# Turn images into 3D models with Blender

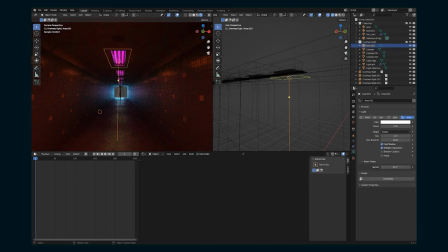(16:40)
So change it to magenta. And then click on the area light and make it also magenta. And that magenta light is going to be reflected within that hallway environment. I think the emission, I guess the bulb itself would be brighter. So turn down the saturation because it's so bright, it's turning white.
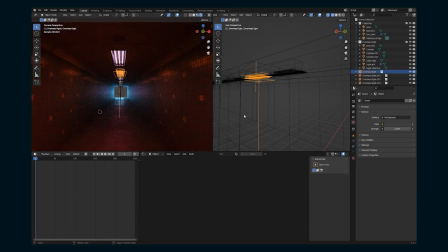(16:58)
But then we also have all the magenta spill of the light on the walls and stuff. And that's the kind of fine tuning you can do by setting up your own geometry with your own colors here of the lights and the area lights as well.
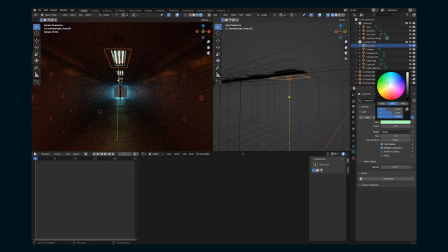(17:14)
So if we change it to green, which is probably more what the fluorescent light would be anyways, you can see what that's doing.
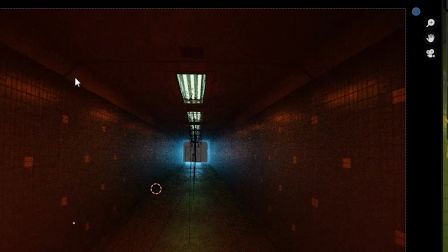(17:21)
Another thing we can do here is see this line around the ceiling.
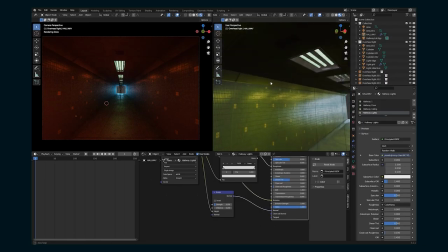(17:27)
I'm actually going to bring that in a little bit because that's going to make some extra shadows.
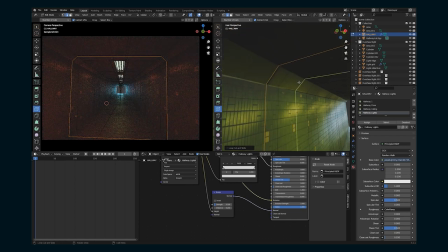(17:33)
So go in, splice along the edge there. It's not going to be perfect. Instead of hitting E to extrude it, if you hit Alt E,
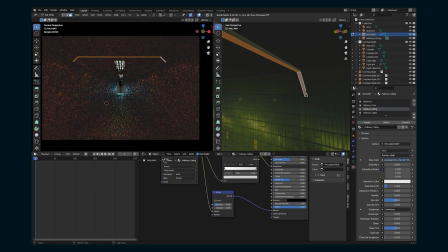(17:42)
and then extrude along normals, then we can extrude that up along the normal faces and just pop that in a little bit. And then because that stretched the image texture a little bit, what I'm gonna do is create a new just dark texture, assign all of the faces of this new inset to this dark texture,
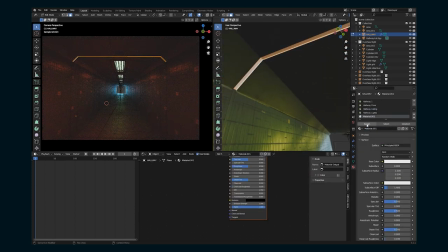(18:01)
and that'll mimic, you know, kind of like the dark shadow inset of the ceiling.
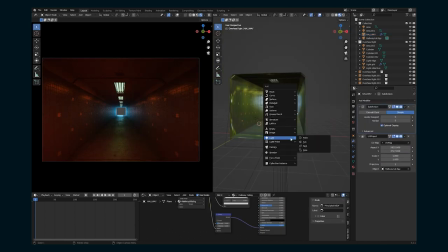(18:05)
So now that we have all the basic setup of the scene, we can go in and add a new camera. And this is going to be the camera that we're animating and using to make our final shot.
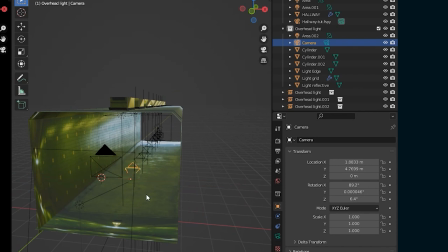(18:17)
Make sure it's not inside your collection, because as you can see, then there's a duplicates of your camera.
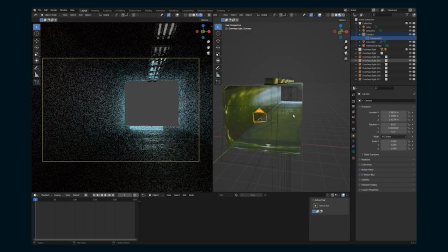(18:23)
So pull that out. But we're going to kind of line it up similar to where the camera is of the image.
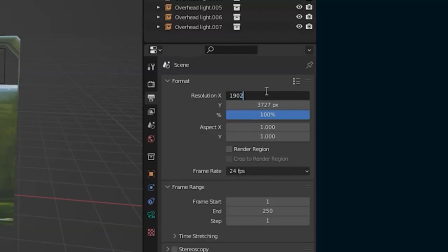(18:30)
We're going to need to change the resolution. So first, the kind of X and Y scale is based on that FSpy dimensions that we put in earlier. So let's change that to 1920 by 1080, 2398, and then just kind of play around, come up with a shot.
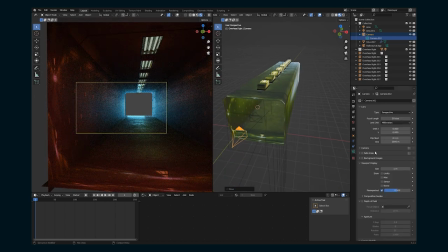(18:46)
We're going to finalize all this stuff later, but here we can play with the camera.
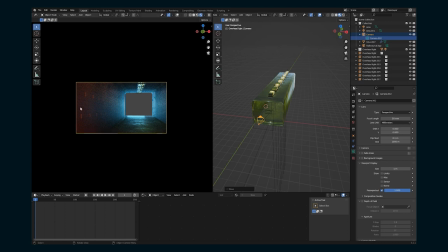(18:50)
I'm going to go in and change this viewport display setting.
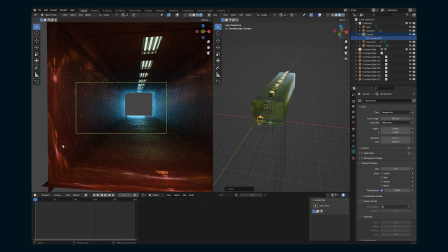(18:54)
I find that sometimes when I can see everything, I think that my shot is wider than it actually is.
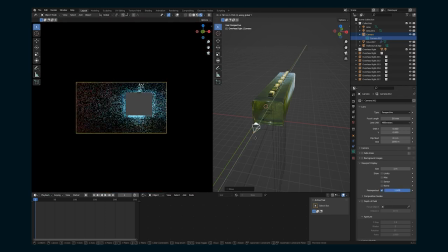(18:59)
So this just helps me see like, nope, this is all that's in frame. And then I can plan accordingly.
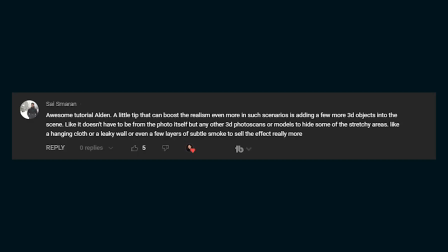(19:04)
Like I'm probably gonna make this camera a little wider. And then on the last tutorial, there was this comment, which was a really good one, which is just that like adding your own 3D elements into a scene like this really helps sell it.
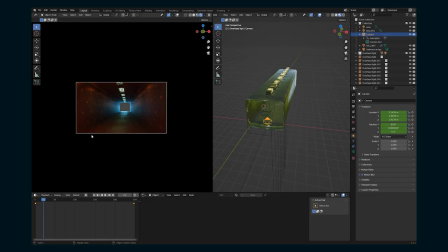(19:16)
So obviously we did a little bit of that with the lights. But now let's take this a step further and add in some more CG elements into this hallway scene to really make our shot feel real.
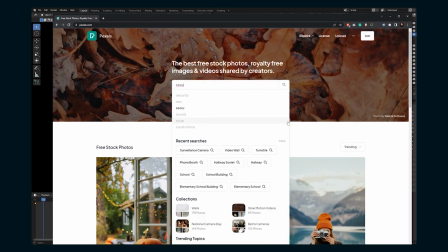(19:29)
So first I'm going to add something in the background there. This original image for this hallway was backlit with something bright.
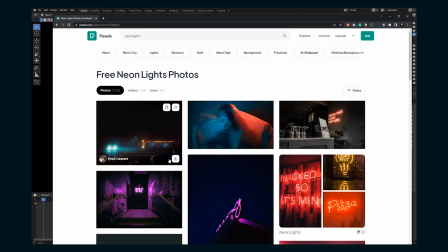(19:37)
So I'm going to go back to pixels, look for some type of like neon background thing. I'm going to use this image. The link will be in the description below.
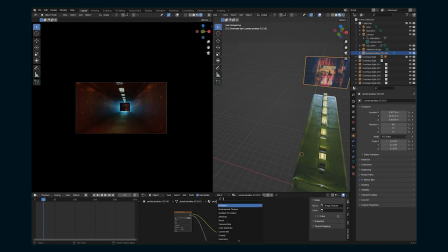(19:47)
And let's just import that as images plane, set it to emission, turn it up and just add it as a bright light in the background,
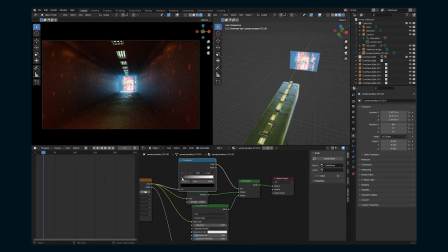(19:55)
adjust, you know, the hue and the levels to match our scene a little bit.
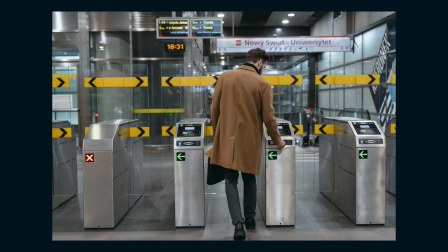(20:00)
So I want to add some turnstiles into this hallway. So on Pexels, I found this image of some turnstiles. I think that they have a simple shape and are going to be a good candidate for making some CG elements from this image.
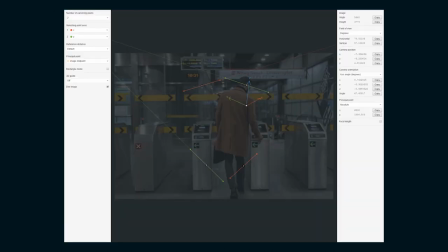(20:14)
So link will be in the description below for this as well.
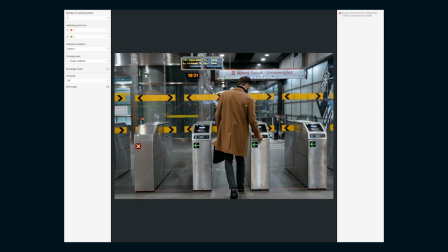(20:18)
And to start with, I'm going to bring this image into FSpy and we're kind of going to do the process over again, getting our X and Y axes, because then we're going to kind of extrude this shape of these turnstiles in Blender and then adjust from there.
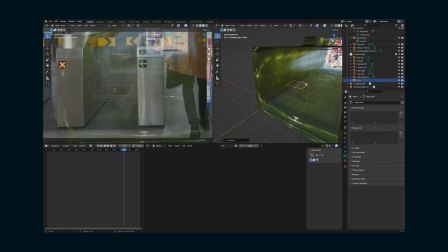(20:32)
So we're going to repeat this whole FSpy process. You know, we're going to import our FSpy project.
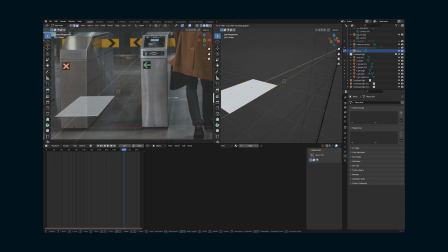(20:38)
It's going to bring in a camera with the background image set.
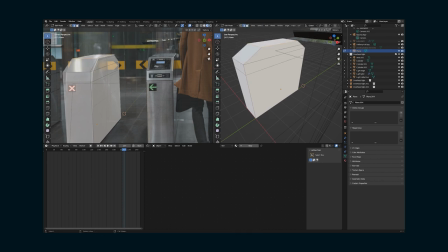(20:40)
And we're going to follow the same process, you know, make a plane, extrude it to kind of get the shape of this side turnstile as much as possible.